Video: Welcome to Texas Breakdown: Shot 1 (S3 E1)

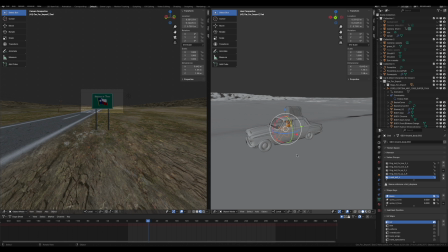246s
Since then, I've learned to attach a rig to another object and control it, but at this point in time, I couldn't do that, so I just figured out a workaround, and that was my workaround.
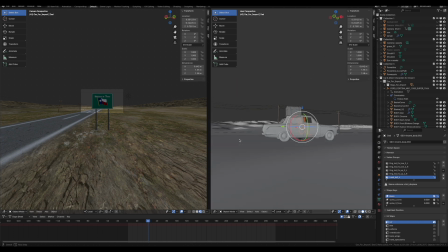258s
Workarounds are your friend if you get stuck on something. As you noticed, when the people went by, they were so blurry, you didn't even notice that they were not moving. They were just sitting there, flying by in the car. One thing that is moving are the wheels.
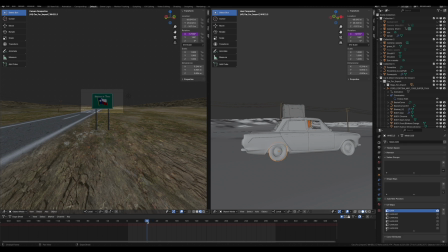276s
The car was not rigged, but the wheels do move. Let me do it this way. I am to the point where the car hasn't started moving yet. So over here, we're tied on the sign. The sign pans over, or we fly over to the road, and then the car starts moving.
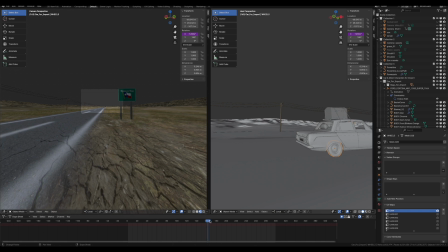296s
So I was showing you where the car was not moving. So the car's just sitting there waiting to go. And then the car, come on, Blender, catch up. And then the car, as you can see, just flies by the sign.
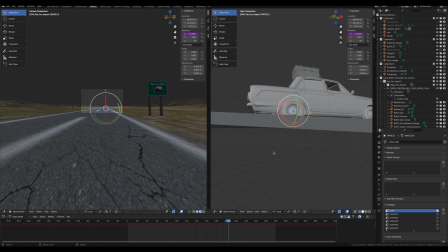310s
Now let's get back to the car over here. Now the wheels. First of all, you'll notice the wheels are a little bit underground.
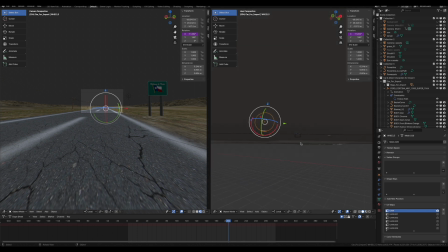316s
I figured it was better to have them disappear than to have the cars floating above the ground.
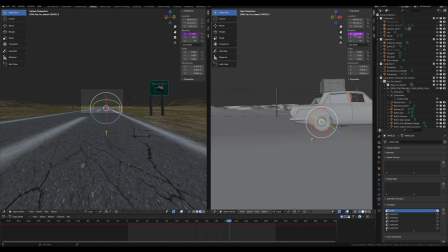322s
The wheels spin. I just did some math. You can see up here in the rotation, and basically said the car is going this far. The circumference of the wheel is this. I just spun the wheel a whole lot.
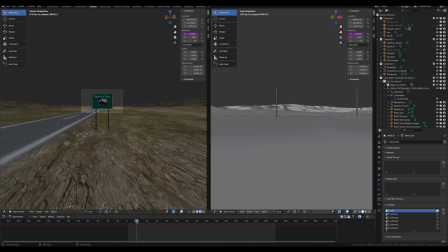337s
Let's see what I get to. I'll start there and there. So negative, what is that? 12,985 degrees. And then it ends around negative 230 degrees. So I just literally did a
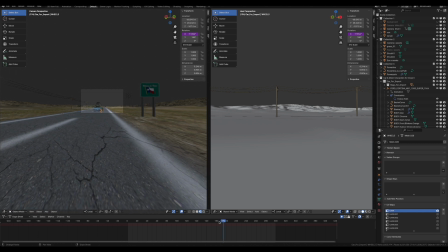357s
couple of some rotations there on the tires, and they're going by so fast. Again, everything should be blurry. So as long as the tires are blurry and it looks like they're spinning, that works for me. I think I was pretty close on the math, but the math was not perfect. So the follow path for this car, let's take a look down here.
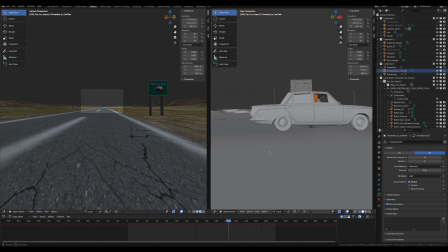375s
The follow path, I wound up, it's just underneath the surface, but look how far this car goes. It goes pretty far.
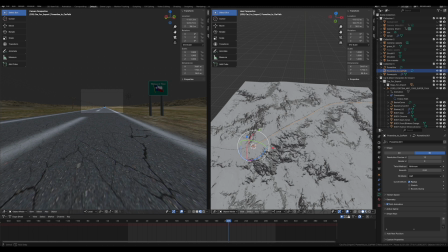384s
And in order to make a path that long, I was not too interested in trying to line that up.
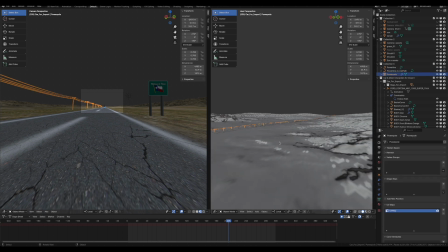392s
And then I realized if I look over here, the power cables come over here, power pole modifiers, they have their own curve. So what I did, let's find the curve there. There's the curve.
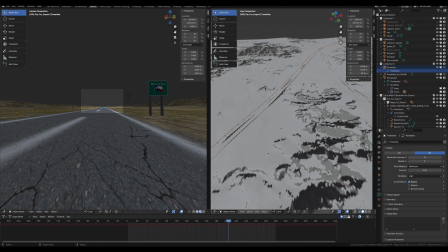407s
I took the power poles curve that they used to create the power lines, duplicated it, and slid it over to the middle of the road.
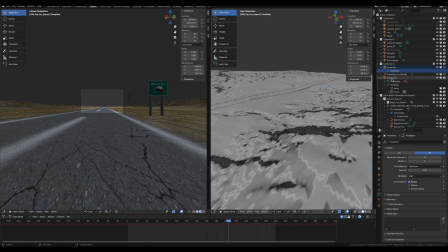416s
And it was basically super close to what I needed for my car to follow. So I took something that they built and modified it for myself, and saved me hours of trying to figure out how to get a path perfectly along the lines of that road.
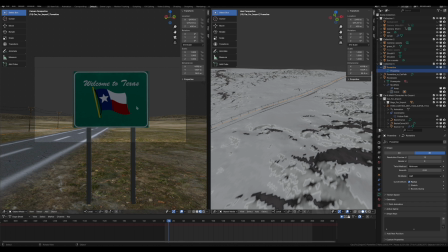431s
So starting here with the sign, this was another purchase, and I made the sign itself. I composited the Welcome to Texas and the flag. I did that myself in what is called GIMP, free Photoshop.
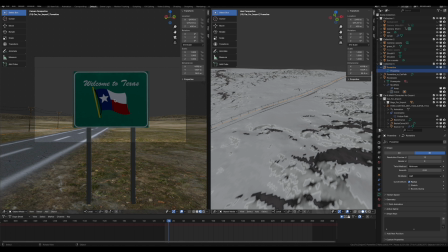446s
Terrible name if you've ever watched Pulp Fiction for a program, but GIMP is free Photoshop, and that's what I used to make this sign.
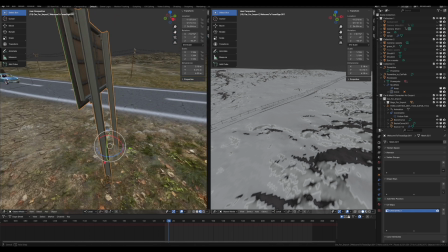457s
The sign was purchased and dropped in, and then I added this one texture for Welcome to Texas. Tomorrow, I'll take you through shot 2. I'll see you then.